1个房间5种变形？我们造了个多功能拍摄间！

好 各位我是Tim欢迎收看本期视剧风那么今天这个视频和正常稍微这么一点不一样如果你去考古我以前的视频就会发现每次节目我几乎都是贴着桌子拍的因为那时候我的房间真的非常小洗手材就在床边上
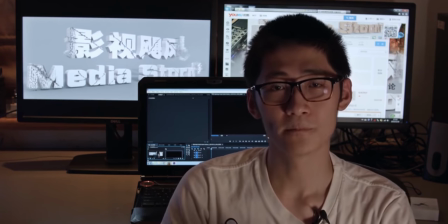13s
拍视频的时候就会显得头特别大也拉不出纵身画面会显得很平而且只有这么一个拍摄角度
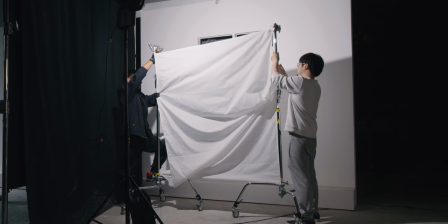19s
但是那时候我也没有什么解决办法其实制锦这个问题直到今天也一直在困扰着我们往往一个场景会占有几十平的空间
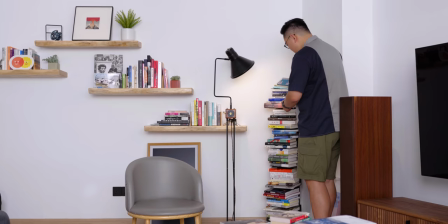26s
光是租金就了不得所以也是最近我们有了自己的美术团队见过投影影和我们一拍即合给了我们很多支持
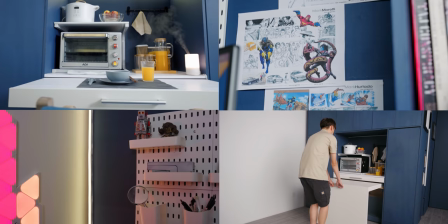34s
我们才想着试试来挑战这个问题那我们制造了一个模块化的空间15平米左右但是可以变出五个生活场景让你来拍虽然不算完美但是这是我们的一次尝试希望各位多多给一点建议那富要不多说我们先来看一看结果
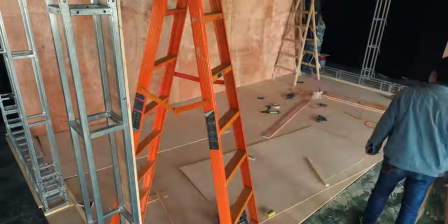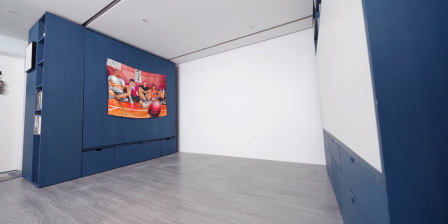57s
这个房子走进去你会看到的第一个房间就是这个客厅其实这也是最后一个房间你以为我是小爱大叔吗
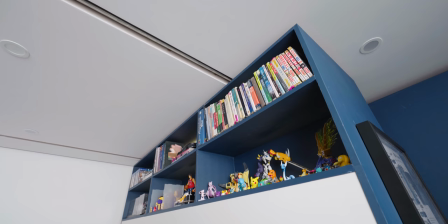63s
有这么多房间客厅空间我们尽可能利用了右侧柜子有六个展示空间可以很自由地调整摆件来进行背景的装饰还有调整另一个我们在设计这个客厅的时候的小心思
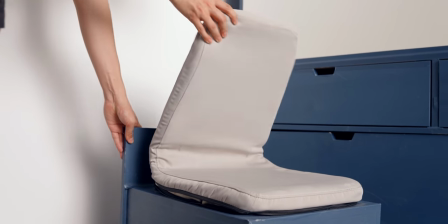74s
就是在两侧柜子底部藏着一个折叠沙发轻松几步就可以变出几个座位然后再把插挤掉个头
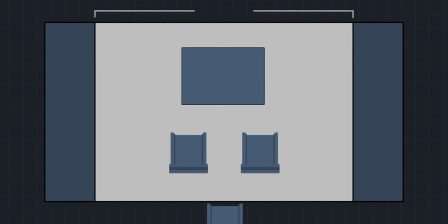81s
这样一来的话客厅的长度就变成了它的宽度要拍一个待人的场景也就没什么问题了
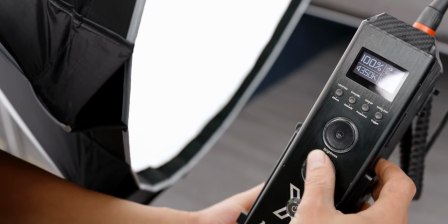87s
当然既然要拍摄布光肯定也少不了所以你仔细一看就会发现这个房子其实可以把墙给拆了这样你曝光就会变得非常方便
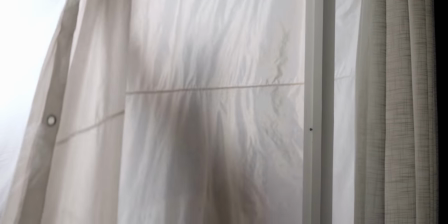95s
外面挂一个蝴蝶布或是来一个假窗再来一个点光源无论你想是太阳光还是要一个月光都可以轻松地实现
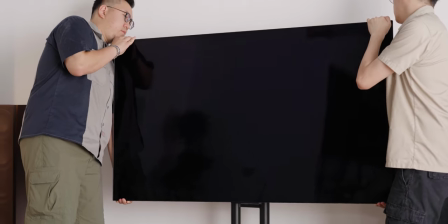103s
其实房间置景的时候我们本来考虑过放一个电视但是电视占地面积太大而且不易搬运传统投影仪又对投影距离要求比较高于是我们的选择就只有一种就是短跷投影仪
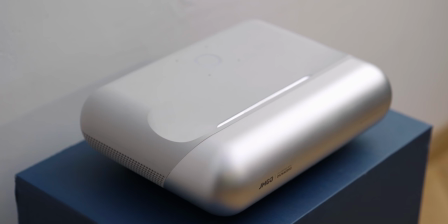114s
我们使用的是坚果智慧墙OE贴纸墙也可以投出超过100寸的屏幕效果非常不错虽然这个客厅还行但假如整个房子就这儿我们何必出这么一个视频呢不要急秘密就在这里
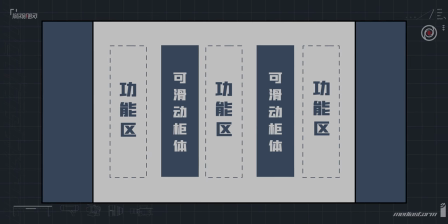127s
整个屋子我们借助两个可滑动的柜体把房屋分成了三个功能区这三个功能区既可以平均分享面积又可以独占整个空间这个其实是上次我们看苹果发布会时候得到的启发
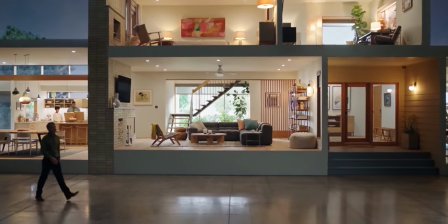140s
他们这个场景当然要昂贵太多我们最多上是一个猴板但我觉得功能上还是不错的只不过有一点我到现在还没有想明白
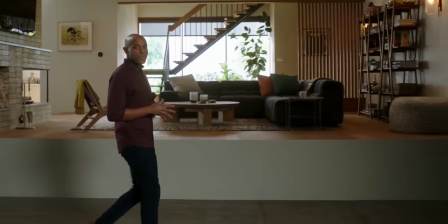148s
就是苹果的这些一镜到底他们是怎么拍摄的毕竟移动范围这么大常规的机械臂也非常难以实现如果有人知道这个幕后的话请务必告诉我谢谢那当我们把客厅收缩起来
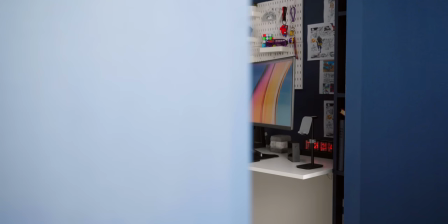159s
右侧滑块向中间移动工作区就出现在了我们的眼前那虽然房屋的宽度有限但是我们依旧选择了1.
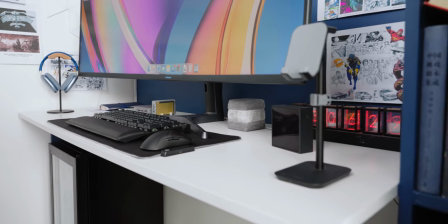168s
6米长的办公桌这样整个井的纵深才能拉出来会更加适合产品细节的拍摄那同样的
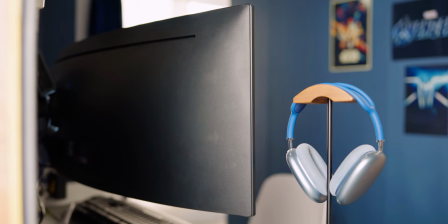174s
这边的墙面也是可以移动的你甚至可以从后方来实现一个反打的镜头这也是非常常用的一个拍摄手法桌面我们放了一个待遇屏
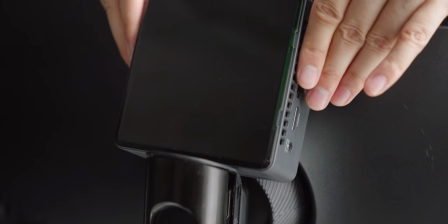182s
主机选择了一个超小的NUC贴在屏幕后面我们再用了机身室的拓展屋还有充电槽无线的蓝牙键盘还有鼠标最大程度保证了桌面的整洁背部的一整面墙的动动板这可以当装饰
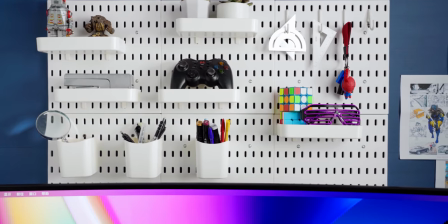194s
你也可以用它挂东西就是一个场景的核心还是在细节上面哪怕你的背景虚化了它也会影响到你整一个场景的调调
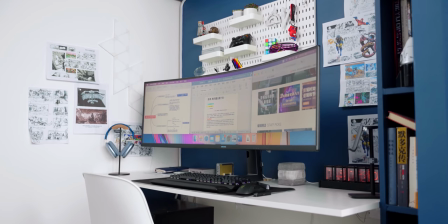203s
所以说我捐出了自己很多珍藏的手办还有模型才让这个空间会更有生活气了一些为了最大成都榨干场景的价值
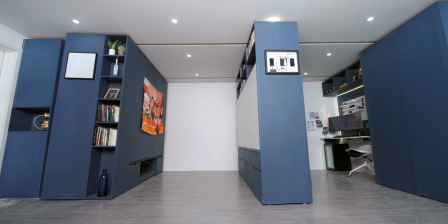210s
我们把身后的墙做成了四个大衣柜这样又多了一个可以拍的地方而且优点就是你可以随便推动这个柜子
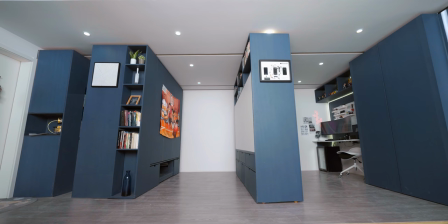217s
来调整整个场景的纵身那右侧的柜子是办公场景左侧的模块朝中间移动之后呢你又可以变出一个厨房和餐厅的场景
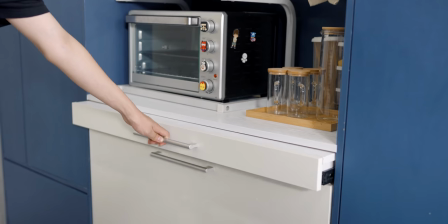226s
那除了常规的厨房配置以外餐桌被我们藏在了右侧的柜子里面那你只要轻轻一拉就可以获得一个双人餐桌
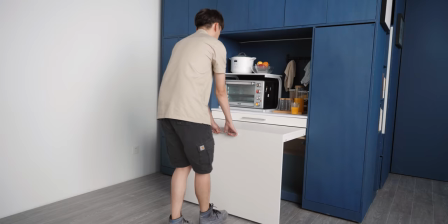233s
那假如你把滑柜一和二全部移到最右侧你又可以变出一个更大的餐桌最多可以坐六个人
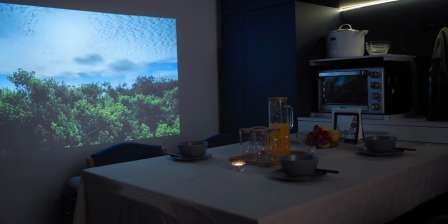240s
那可能实际使用不会这么舒服但是拍拍视频取几个景还是绰绰有余的然后你再把投影仪给移过来
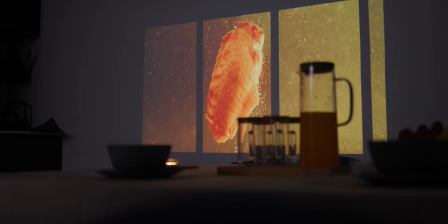246s
投一个节目整个场景就变得非常完整了